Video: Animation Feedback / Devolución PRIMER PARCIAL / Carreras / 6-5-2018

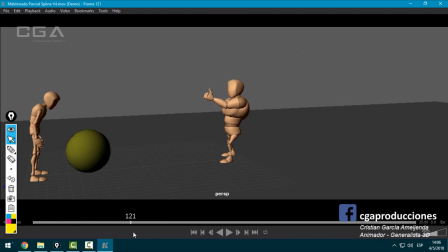Voy con el de la izquierda, ¿sí? Con el flaquito. Ojo acá, ICAs completamente estirados.
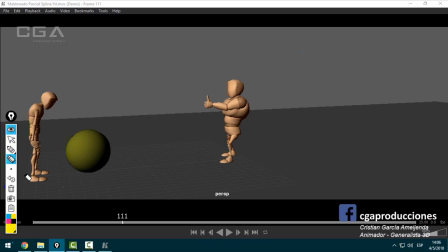Además de generarte el brazo así, cuando estiramos el ICA, acordate que automáticamente lo que va a pasar es que cuando vuelve a flexionarse,
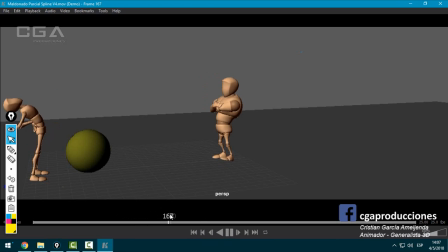fíjate, pop, pega un pequeño saltito, ¿sí? Eso. Otra cosa que me pasa al principio es como que estoy viendo como dos locos que están hablando. ¿Por qué? Porque los dos están haciendo ademanes que son importantes, uno que lo desafía, el otro que le dice algo, que mira la pelota, y está pasando todo al mismo tiempo.
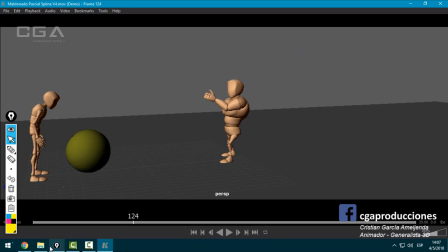Por eso digo que es de locos, porque no se dan, no entienden el código de emisor-receptor, después cambian los roles, ¿sí? Entonces, eso es lo que molesta principalmente, es un principio de animación que ya mencioné en las correcciones anteriores de los chicos, que se llama staging o puesta en escena, donde lo que determina es,
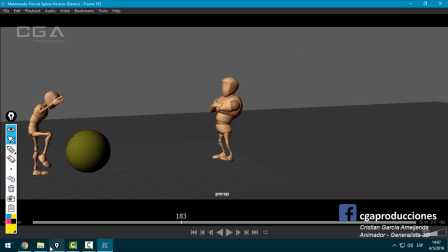además de la posición de cámara, angulación y demás, determina que mientras un personaje está haciendo algo importante, llámese reírse, llámese desafiar o lo que fuere, el otro, obviamente que no queda congelado, pero no puede estar haciendo otra acción en el mismo nivel de importancia. Es decir, el de la derecha claramente es un tipo que lo está desafiando y se le está riendo, ¿sí?
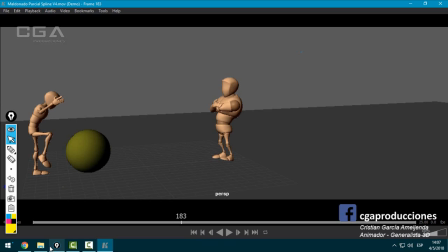Entonces, yo tengo que asegurarme que el espectador presta atención a ese personaje en el momento que está haciendo esa acción. Una vez que termina de reírse, ok, el otro puede empezar a levantar o puede empezar a hacer la acción importante, pero no las dos cosas al mismo tiempo. Fíjate, acá este le señala, ¿sí? Sigue señalando, le hace así con el pulgar y el otro ya está hablando.
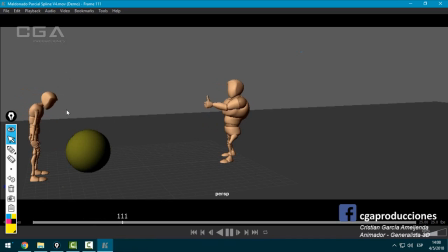Y es como, pero pará, ¿cuál de los dos está hablando acá? Eso por un lado. Ahora, otra cosa que también me molesta es que es como que hiciste el blocking y después pasaste todo el spline y lo dejaste así.
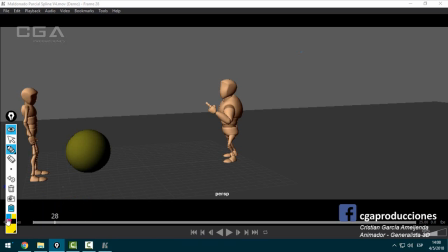No laburaste las pausas, el timing, ¿sí? Lo voy a anotar acá como la principal corrección de esto. Timing, ¿sí? Esto está faltando. ¿A qué me refiero con timing?
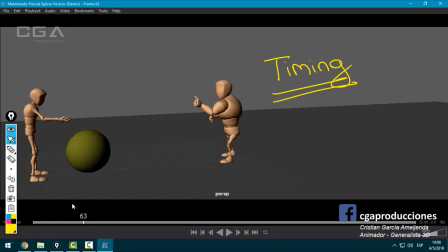Timing de esto, fíjate. El tipo señala, vuelve para atrás, va para adelante, va para atrás, gira, no da pasitos, patinan los dos pies al mismo tiempo en el piso. Es como que están todas las poses interpoladas, pero no están animadas. Hay una gran diferencia entre el blocking, donde vos tenés una pose y tenés otra pose, ¿sí?
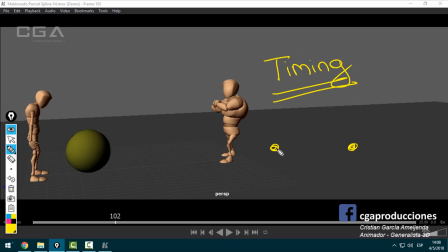Obviamente que el software en el medio te lo va a interpolar como se le canta. El animador, lo que diferencia el animador de un operador de software es que el operador de software hace los keyframes y quedan así, ¿sí?
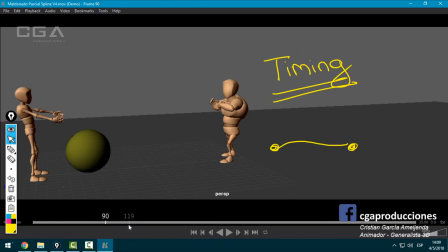Y el animador es el que sabe cambiar esa interpolación y como prender la llamita de la vida, ¿sí? Me salió una cosa muy metafórica. Darle vida significa empezar a trabajar las interpolaciones, darle pausas, que el personaje llegue a una pose, se quede, que el espectador la entienda, pasa a otra pose, ¿sí?
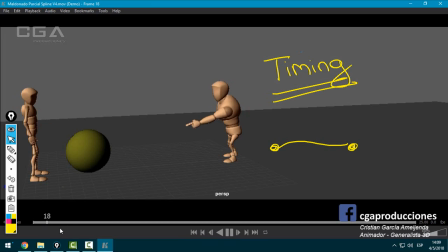Y que no quede todo tan lineal. Esto que vos tenés acá es muy lineal, es como pose, pose, pose, pose, ¿sí? Parece un robot. Fíjate que aquí mismo acá, la pose, por eso yo te dije, el blocking está bien. ¿Por qué? Porque la pose está bien lograda. ¿Qué es lo que falla? La interpolación. Ahí falta aceleración, desaceleración, que golpee, ¿sí?
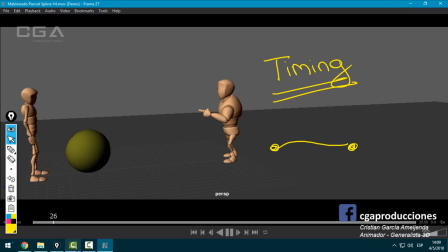Lo mismo pasa al principio con la de la izquierda. Entonces, dos grandes principios de animación que están fallando en la primera parte donde hay puro acting, o sea, hasta el frame 200, es el timing de las acciones, ¿sí? Y también lo que está fallando es el staging, o sea, la puesta en escena que ya había hablado de lo que es.
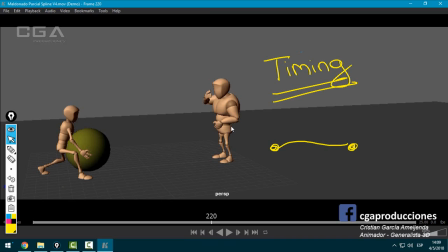Vamos con el levantamiento del de la izquierda. Está muy lento todo, ¿sí? Es como, si vos estás levantando algo, no podés dar un paso de 1, 2, 3, 4, 5, 6, 7, 8, 9, 10, 11, 12, 13, 14, 15, 16.
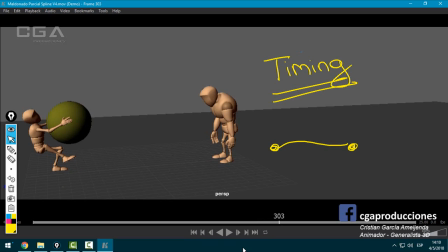Ya pasó un segundo y no llegó a la mitad del paso. 26, 27, 28, 29, 30, 31, 32, 3, 4, 35, 36, 37, 37 frames. Es decir, poquito más de un segundo. Un paso de un segundo sosteniendo una pelota que pesa 20 kilos, ponele,
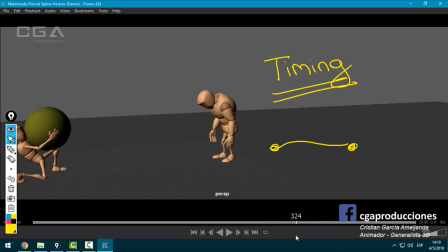nunca puede ser realista. Y realista me refiero a creíble, ¿sí? Porque en cualquier estética, nunca cuando levantás algo tan pesado. De hecho, vos fíjate que estás planteando como que lo levanta, ¿sí? Y le viene el peso encima y ¡pum! Tiene que caer con fuerza. El timing sería algo así como ¡tac! ¿Sí?